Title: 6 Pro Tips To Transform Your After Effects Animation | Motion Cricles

We will publish new content every week. Click the subscribe button to level up your animation skills and get inspired with great animation every week. You can also join our exclusive community to hang out with motion designers to grow together.
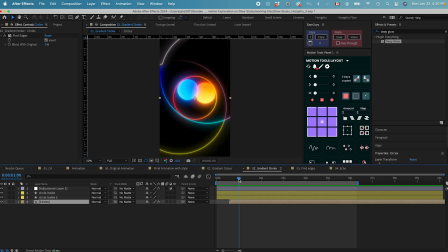(8:27)
Check the link in the description below. Now, what we can do is we can take it one step further. After we have the fine edges effect, we can also duplicate this layer. And then with a new layer, we're gonna delete the fine edge effects. We're gonna put the original animation at the bottom and then offset it by one frame so that it's not only
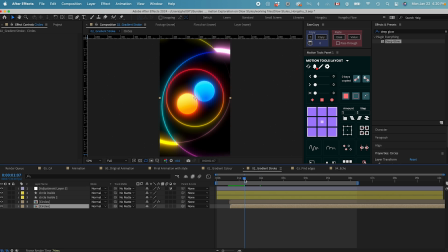(8:46)
gonna show the original animation when there's an offset in timing, but also showing our outline animation with the fine edges effect on top. And this is what the animation is going to look like.
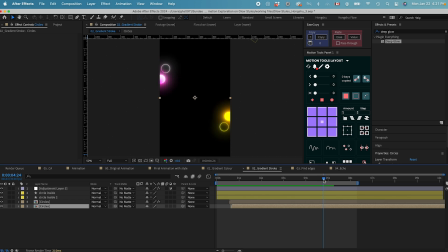(8:58)
Let's see. And that's how we created this almost like a trail behind our main dots. And if we want to duplicate it again, let me duplicate the circle composition with a fine edge effect again,
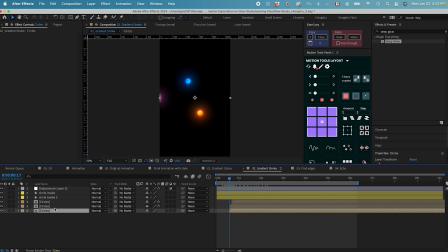(9:14)
Command D. Now I just want the original animation to be at the bottom, and then it's the first thing that animates in, and the two duplication with the fine edges effect is going to come in after one frame, and the other one is going to come in after two frames.
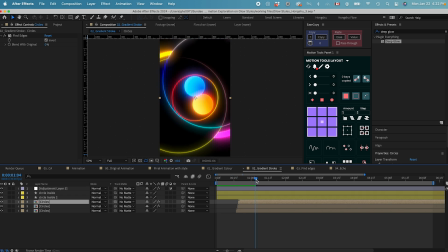(9:32)
So there's an offset in the animation that we have, and that's the effect that we have. We're going to get this kind of animation after we did that. And since we only have two dots at the end, I want to duplicate the dots again and then make it 4 dots so that there is a
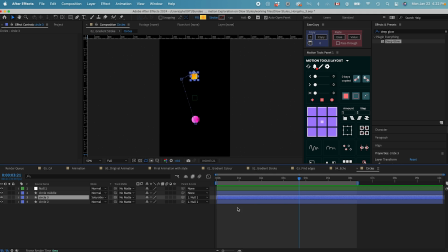(9:48)
symmetrical animation going on. Let's go inside the circle. So these 2 dots are going to be from these 2 backgrounds, and then they're shrinking in size. So I want to maybe from this point on, when they are overlapping, we can duplicate this two layers, Command D,
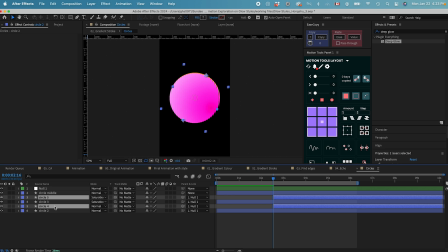(10:05)
and cut it, put it at the bottom, hit U on the keyboard. So when they become this big, we can actually from here just delete the null.
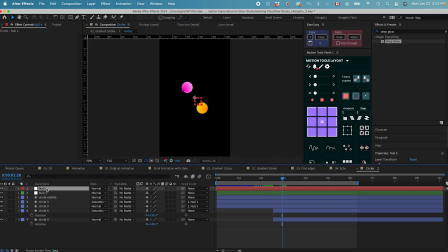(10:16)
Let me add in another null object here to control the rotation of these two duplicated layers. And let me just duplicate this way so that they are offset from the previous two.
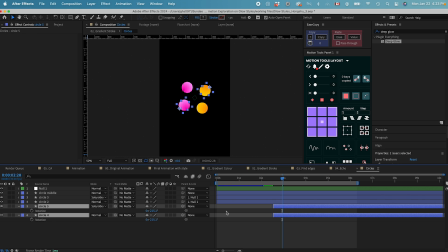(10:30)
And now I can delete the null 4, parent these two objects to the null 1 again. And now they should be rotating in harmony like this. So that's exactly how I want it to be rotating.
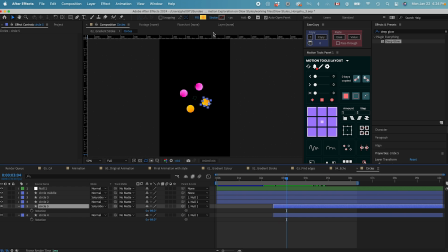(10:44)
However, I want to change the color for these one as well. So for circle 5, I can probably change it to a green color.
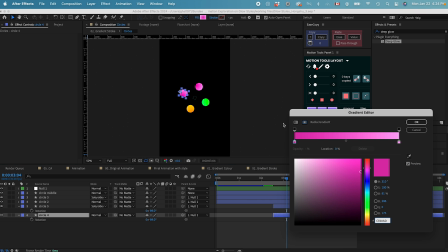(10:55)
And then for circle 4, I can get it back to a blue color.
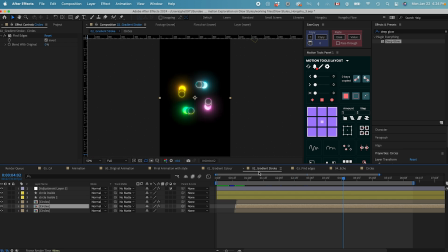(11:02)
And now we have four different colors. Let's go back to the previous composition. This is the animation that we get so far.
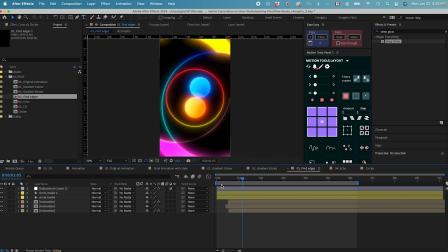(11:15)
It's already looking pretty cool. I like how it looks. And the last thing we want to talk about is the echo effect.
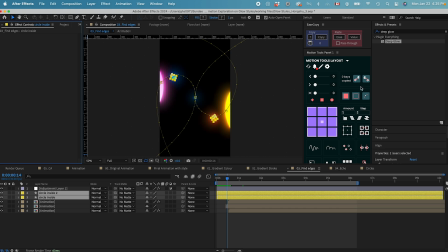(11:21)
These two circles coming in at the beginning, we can add echo effects to these two to give it a smear looking animation. So let's search for echo, add it on top of the first circle here. And what we can do is we can give it 5 copy
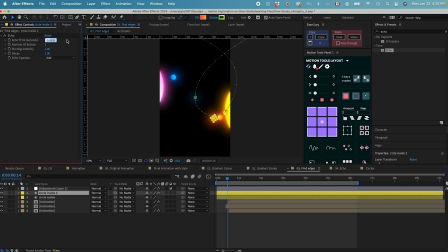(11:39)
of echoes and then change this echo time to 0.002. And change the operator to maximum. If I duplicate this echo effect and then copy it onto this other dot, let's see what the animation looks like.
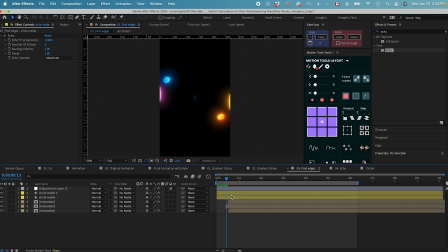(11:58)
So when the dot's coming in, it's becoming more organic. You can see there's a trail behind the circle, and the trail is actually all combined together,
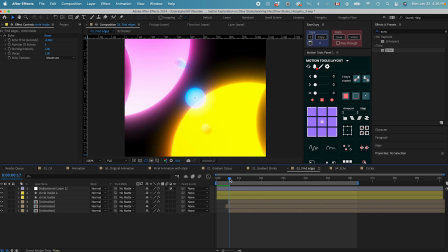(12:09)
almost like a fluid liquid bubble that's coming in. Or like an organic circle coming in instead of the round circle at the beginning.
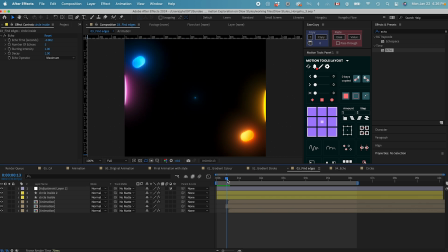(12:17)
It just gave the circle much more momentum, much more velocity, and it makes the animation more organic, I think.
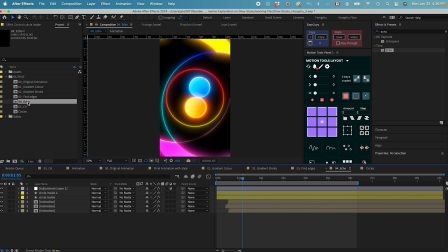(12:24)
So after we added the echo effect, this is the animation that we get.
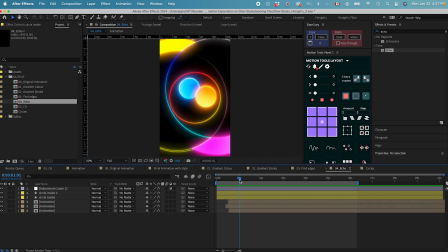(12:35)
And what the echo effect does help is it's also helping with our gradient stroke that we added previously.
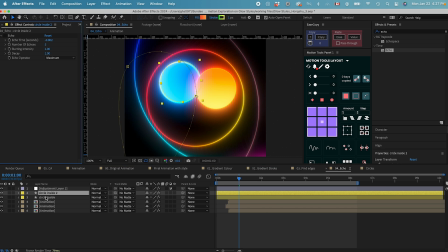(12:41)
So if we don't have the echo effect, if I turn it off, you can see the gradient stroke that we added earlier is not that visible. It just all blended together. But once we add the echo effect, it's multiplying the number of outline, and you can see it gives our gradient stroke a much more
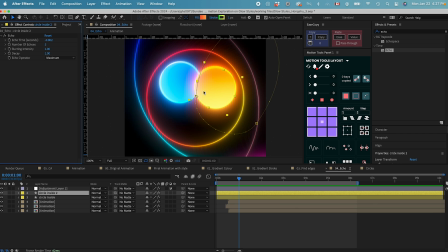(13:00)
prominent look and just adds another layer of detail to our animation.
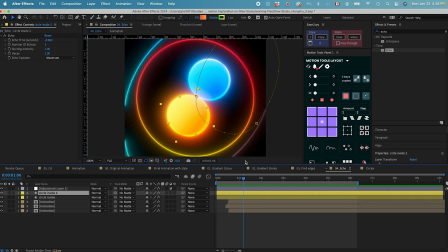(13:05)
And this is looking super cool with the echo and the gradient stroke.
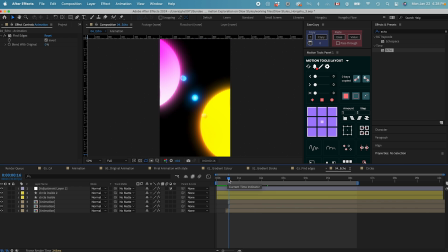(13:15)
Now we're approaching the end of our animation. Before we go forward, I also want to do some experiment with the animation that we have.
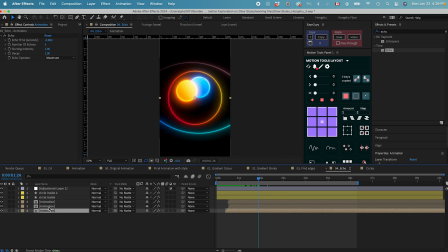(13:21)
Remember, we did duplicate our main circle backgrounds 2 times, and then we added the fine edges effect. However, if you move this layer around in time, it's just going to give you a bunch of different variations in terms of the animation and the combination between the three different compositions.
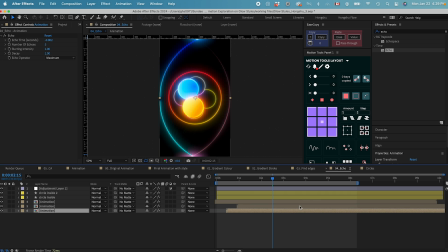(13:40)
They're animating the same. The animation is the same, it's just gonna give you a different variation, right? So whatever you do, you can find the perfect offset with your three different duplicates. And with a different offset, you're gonna get a different kind of animation.
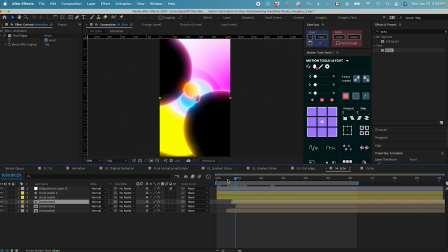(13:59)
If I do an offset like this, you can see we're showing much more original animation in the original color.
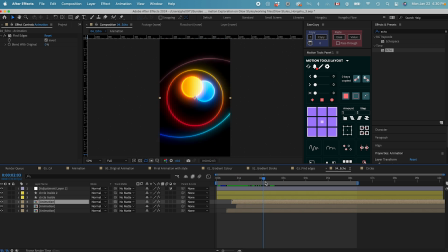(14:06)
And that's a different look than if we only offset it by 1 or 2 frames. And now you can see approaching at the end here, we'll get this beautiful looking bunch of circles colliding together, and they're all animating in a great rhythm. And you can see this is kind of pattern that we get.
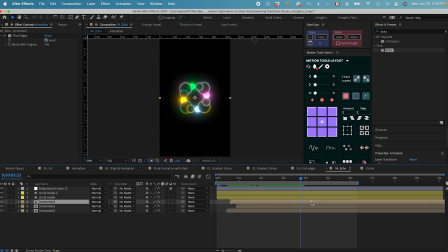(14:25)
It's a random pattern. However, we're able to achieve it by controlling the effects and also controlling the spacing and timing of our animation. So this is a really good way to explore if you just randomly position these layers to
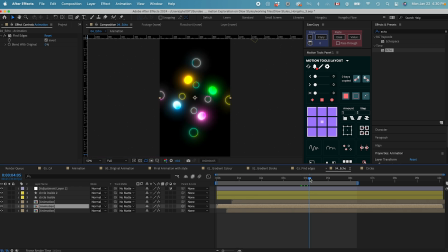(14:44)
offset the layers a bit more to get different kinds of animation. I even like how this frame looks. This frame looks pretty nice as well.
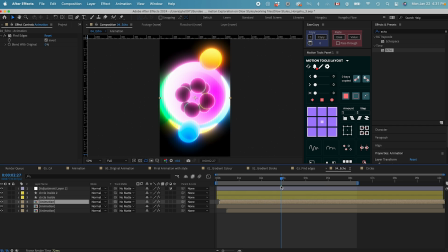(14:58)
if I drag this one, and now you have this like beautiful looking shape here.
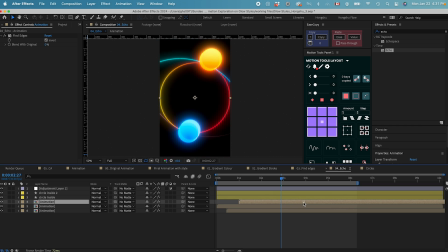(15:04)
So you can explore with your own animation once you have it, and then you can duplicate the layers, use the fine edge effect. You're gonna get a ton of different variations with the same animation. So for now, I'm just gonna stick with our original plan with just one frame offset
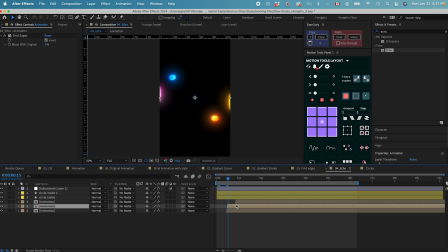(15:22)
for the first layer and then another frame offset for the second layer. Let's go back to the last one, which is a chromatic aberration.
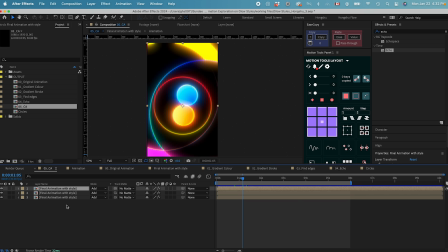(15:31)
Basically, we just group all the layers together and then we're gonna have three different copies of the same final animation. For each copy, we're gonna add a shift channel effects,
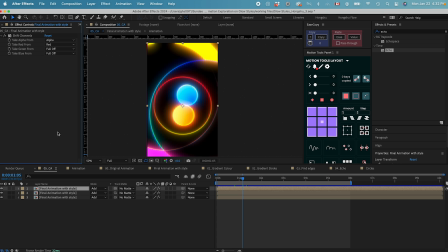(15:44)
and the first one is gonna have the red channel on only, and then the second one, green channel on only, and then the third one, blue channel on only, and then we're gonna make all three layers into add mode. This way, if I zoom in,
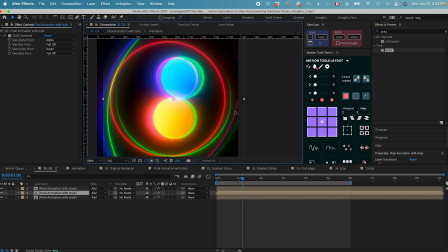(15:59)
we can offset the color information of different alpha channel to give it a chromatic aberration look. You can see if I move the position property of this layer, the middle layer, it's giving me a different look.
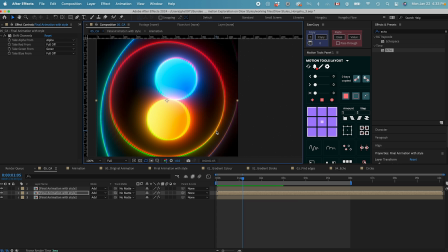(16:14)
And there's some offset color information that's giving me more detail to my project.
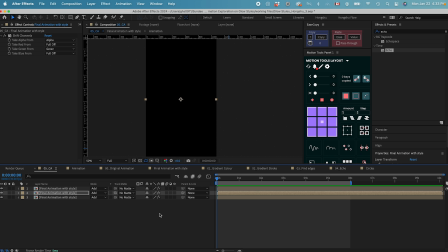(16:19)
After we did the chromatic aberration, this is gonna be our final animation. Let's take a look.